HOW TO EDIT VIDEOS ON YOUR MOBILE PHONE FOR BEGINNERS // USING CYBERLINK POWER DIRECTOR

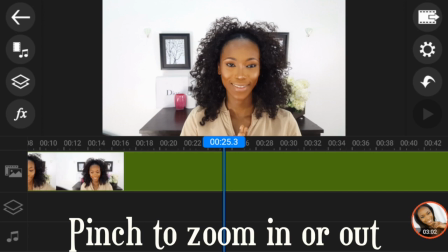[4:08]
so now just like you would with your phone you can definitely pinch the screen to zoom in or out so that you can see the clips clearly and
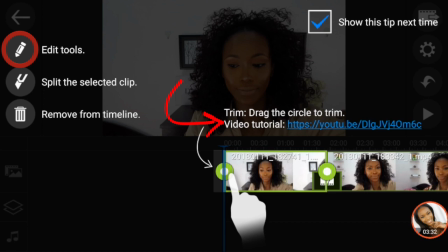[4:17]
know how to edit so the pencil like button is your edit tool the blade like button is your split tool to cut the clips and the trash can definitely is to remove and or delete the clips now you can trim your clips easily by dragging that icon on the screen
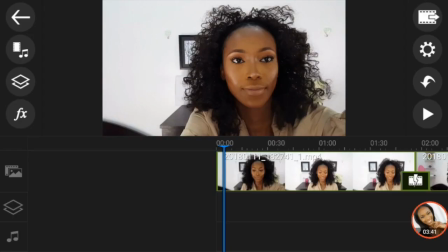[4:35]
as you guys are seeing right now so the first thing i like to do is to color correct so just click on the edit tool button right there
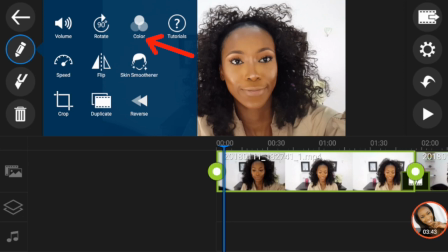[4:43]
and that will show you various options we're going to be just editing the color as well as the skin i'm going to click on the skin smoothener i just want to blur
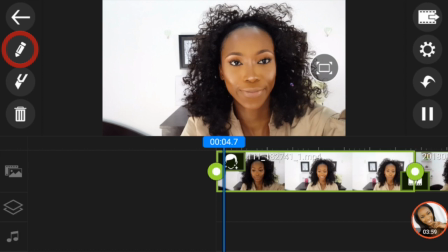[4:52]
out some imperfections because my makeup is definitely not looking its best in this moving forward just click on the color button
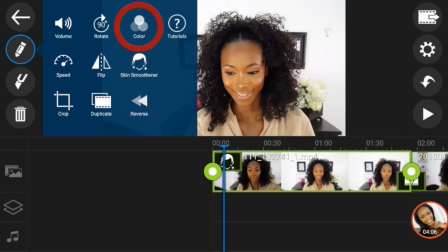[5:01]
the color tab right there to edit the color and in the
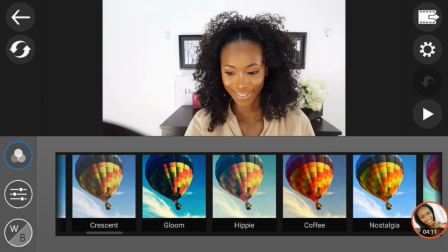[5:05]
color tab you have various effects that you can use but I advise
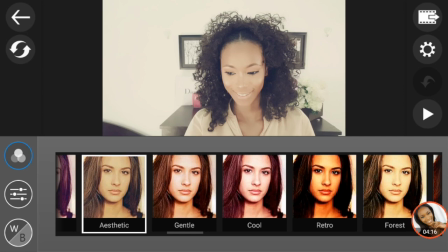[5:10]
you use this if you are doing like a vlog or you're trying to create like a movie but definitely
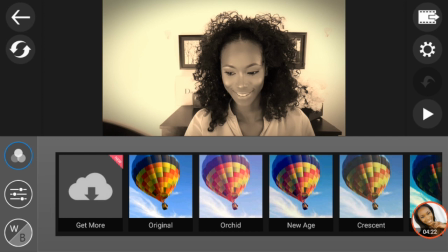[5:15]
not a beauty tutorial so just click on the next
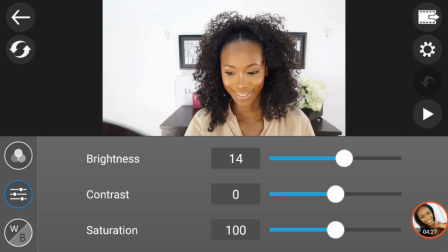[5:19]
button below and that would show you the actual like color correction options that you can use so i definitely would want to increase
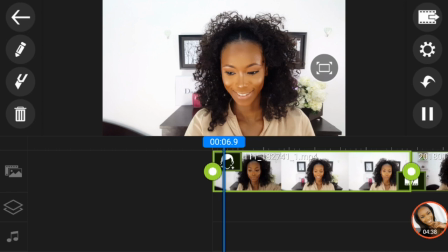[5:30]
the brightness the contrast as well as the saturation just to make my video look
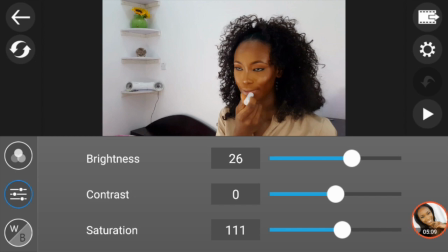[5:35]
a little bit more lively i'm going to repeat that with the three remaining clips and
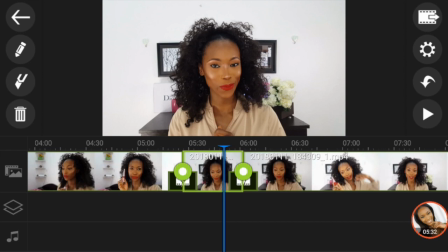[5:41]
just keep doing that soften
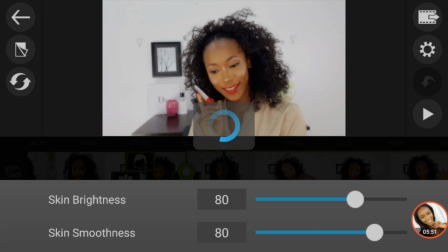[5:45]
the face smoothing the face increase the color the brightness contrast do
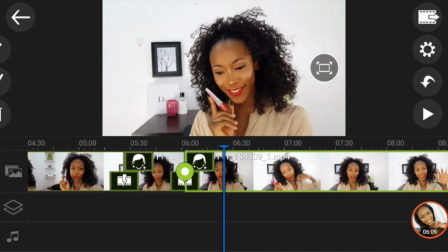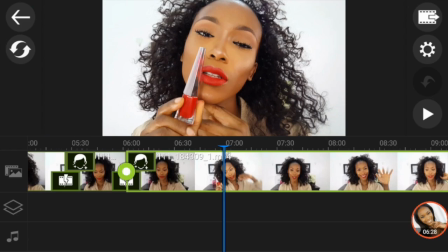[5:59]
that with my fourth clip and we are
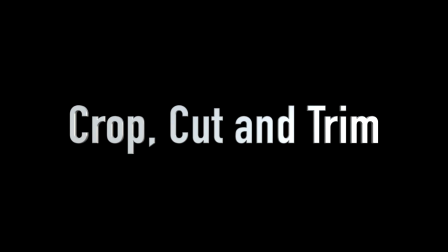[6:03]
done the next thing you want to do is to crop to cut and to
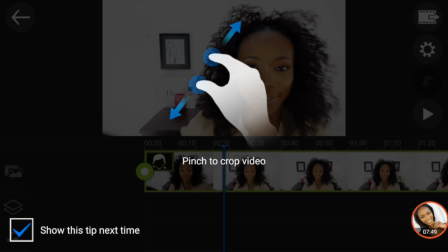[6:09]
trim your clips now you click on that edit tool button and also click on the crop button
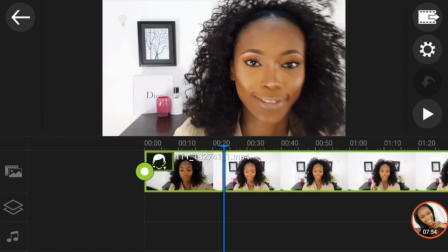[6:14]
as well because i want to crop the clip so it fits into the
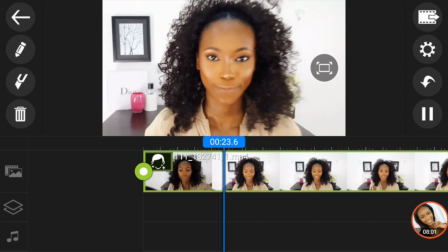[6:20]
screen because it looks too far away yeah i'm just going to zoom that in
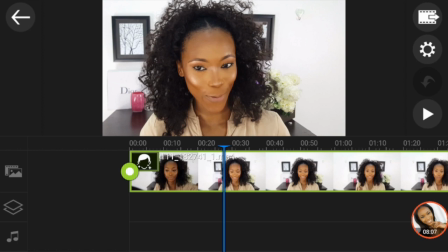[6:26]
and i think i like it this way i don't know i still have to adjust it i'm just going to click on it again click
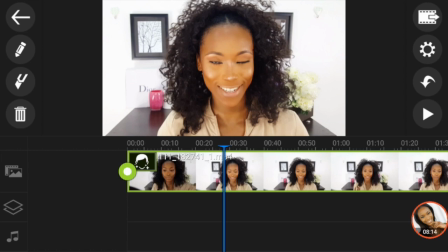[6:31]
on the crop and adjust it till it's perfectly aligned so i'm going to
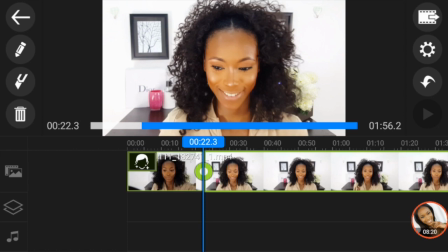[6:36]
click on that same clip and drag it now the point where i actually
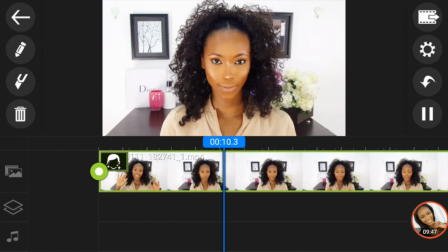[6:41]
press the record button to the point where i'm actually like comfortable to start recording
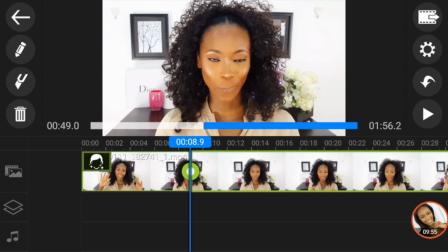[6:46]
i'm going to delete all that out because nobody wants to see that i'm struggling
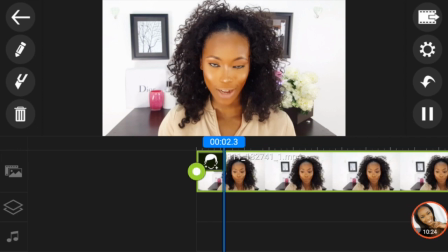[6:51]
so yeah hey guys and welcome back to my channel my
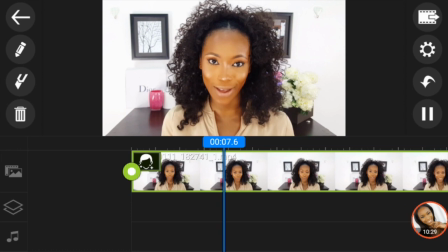[6:56]
name is Kili Chiumbemina and this video is a sample video that we're using for our editing practice um
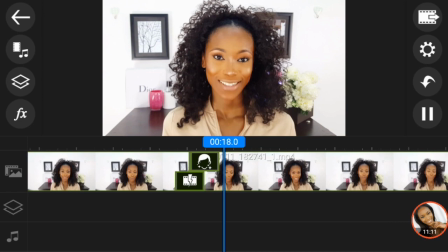[7:02]
tutorial video and if you guys are interested then definitely to keep on watching
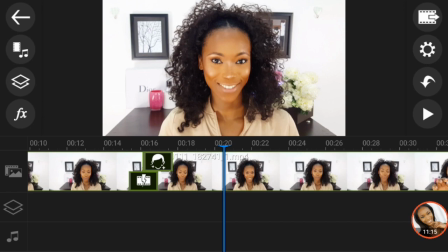[7:09]
so i'm just going to split this clip right now after i've said keep on watching so i can add my intro
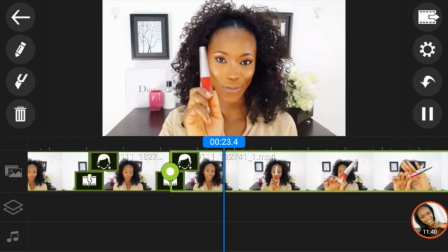[7:14]
to it that clearly was a pause and i'm supposed to start all over again with the continuation of the video so i'm
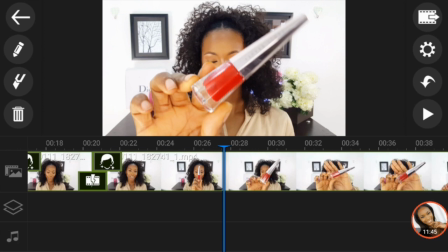[7:23]
also going to trim and drag that down to where i actually start talking about what i'm doing next so
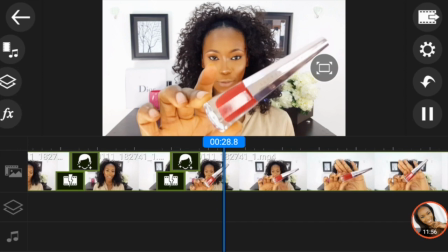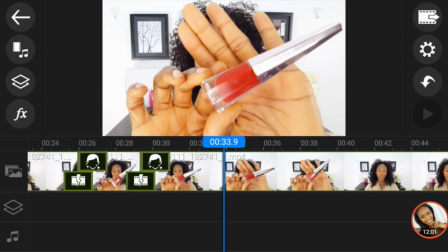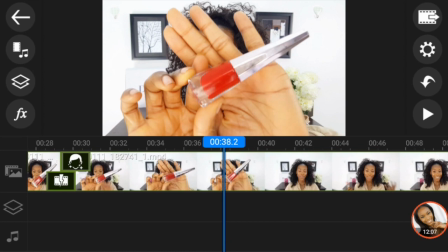[7:42]
after splitting the clips i'm just going to split out the ones that i do not want and also delete it and
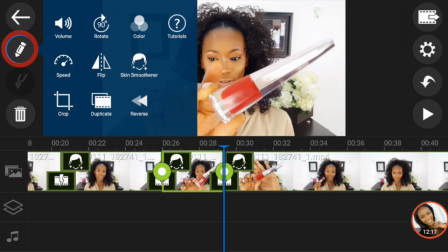[7:52]
delete it yes now back to the clip where i
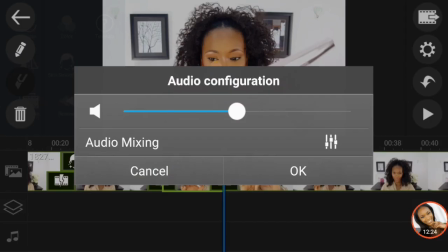[7:58]
was saying focus i'm just going to click on the volume button to mute it down
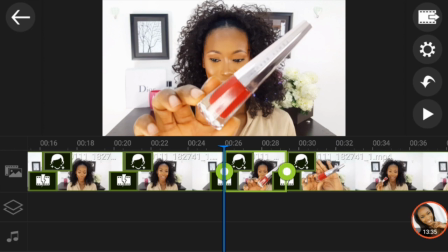[8:06]
and now that it's muted i'm going to be using this shot as my product um shots just to show you guys the product I'm using and I'm also going to zoom into this product I'm going to
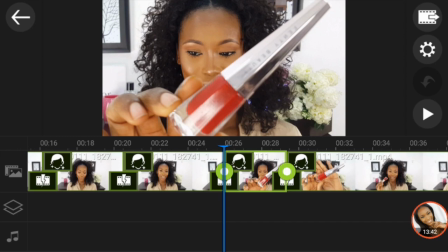[8:20]
click on the edit tool click on the crop and pinch to zoom in perfect
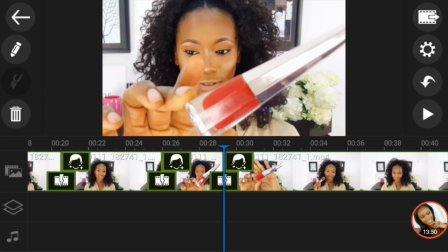[8:28] showing
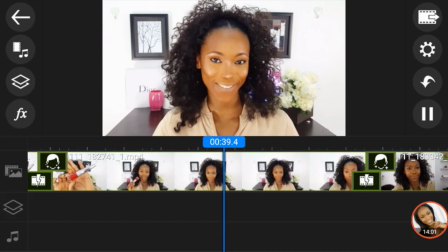[8:35]
you guys how to apply lipstick probably on your lips like a professional if you guys are interested then
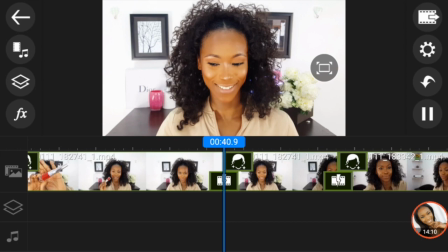[8:43]
I'm going to split it here and delete the rest because I was trying to turn off the camera recording.
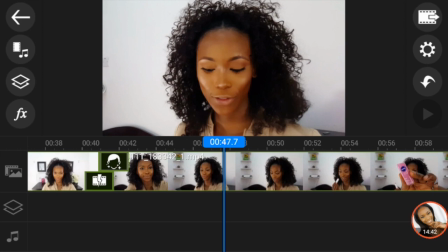[8:51]
Delete that part. So now we have another clip. I'm just going to crop that in because it's too much you know.
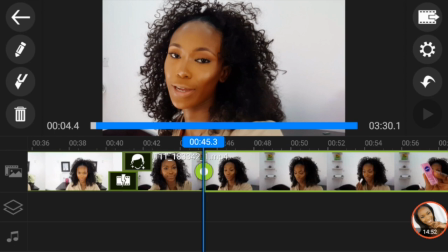[9:00]
I'm supposed to be in focus.
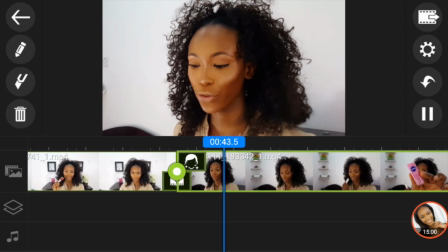[9:03]
After cropping that in you also want to trim that so you get to the precise location where you actually start talking or start
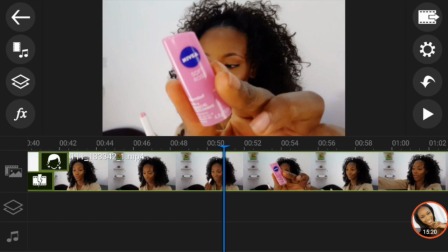[9:12]
that you're doing something taking actions so just like i did for the fenty beauty
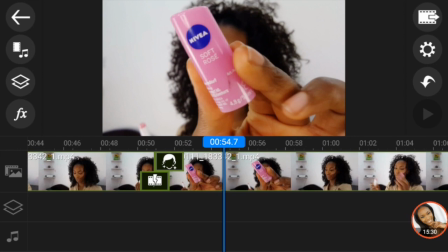[9:19]
lipstick i'm going to also split this so that i can get like the perfect product
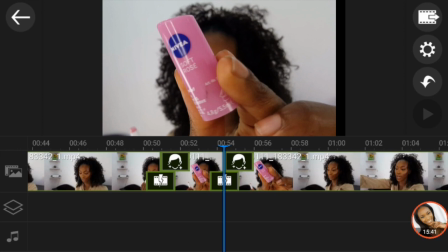[9:25]
shots when it's in focus split that again and zoom that part in this
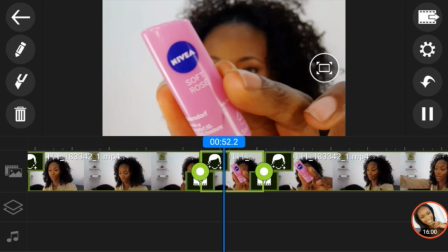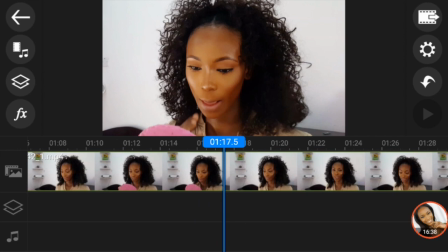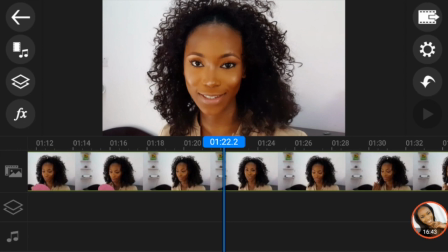[9:44]
is like behind the scenes actions i'm going to still delete that part because it's wasted
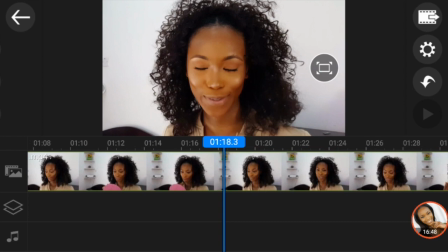[9:52]
footage so I'm going to cut it right where I started talking and delete all that because it's just a waste.
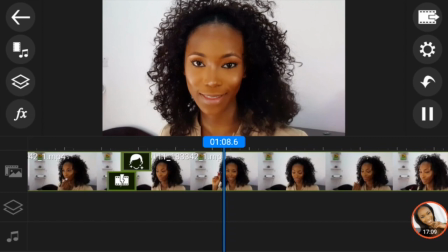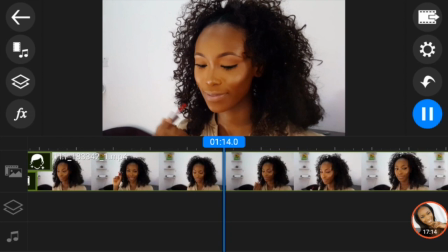[10:09]
I'm going to cut out that part because I was also struggling after
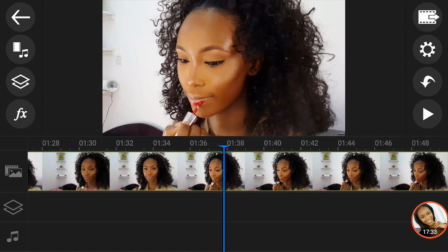[10:14]
that also cut it out and delete the parts where i was struggling
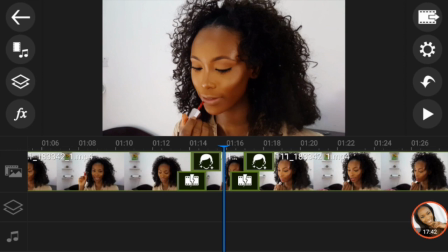[10:19]
perfect so
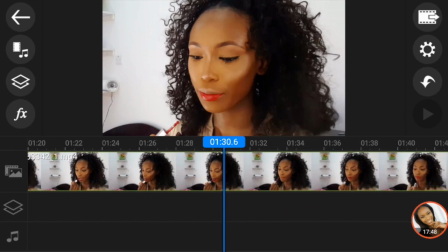[10:24]
applying the lipstick took me about a minute and no one wants to see me or watch me apply lipstick for a minute i'm just going to
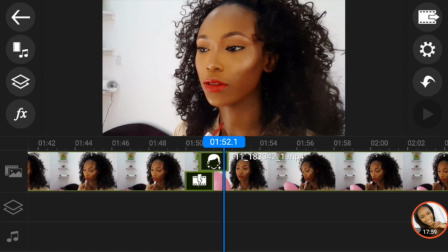[10:30]
crop out or split it down to where i stopped um
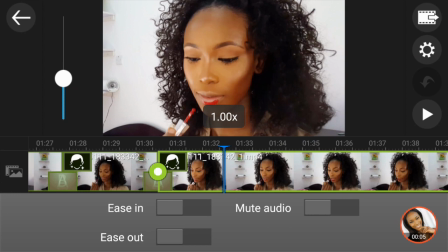[10:34]
applying the lipstick and increase the speed click on
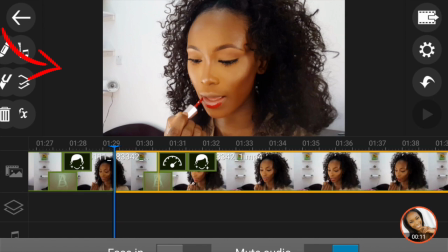[10:40]
that speed button and increase the speed to fast-forward decrease
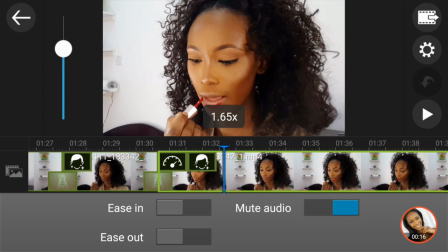[10:45]
for slow motion now
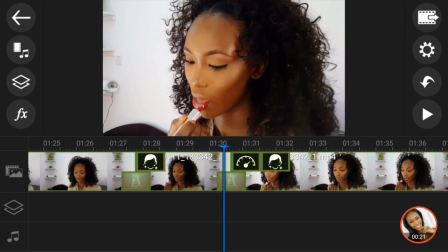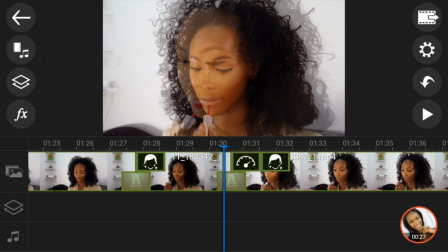[10:56]
you guys can see that the clip is a lot faster than it was before which
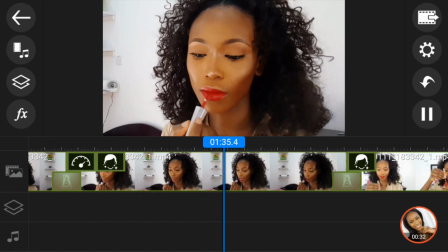[11:05]
is what we want now
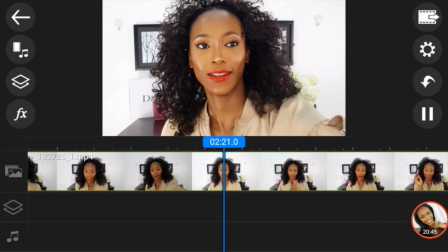[11:10]
this is another clip and I just clicked on the record button as you guys can see I'm struggling to be in frame and in focus and i'm also struggling to increase the brightness
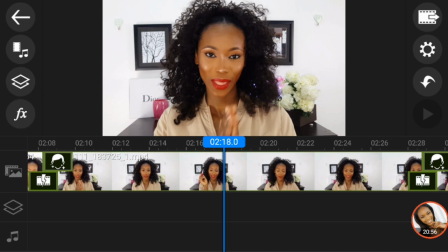[11:19]
you guys don't need to see all that so i'm just going to move on to the point where i actually start talking split the clip and delete it and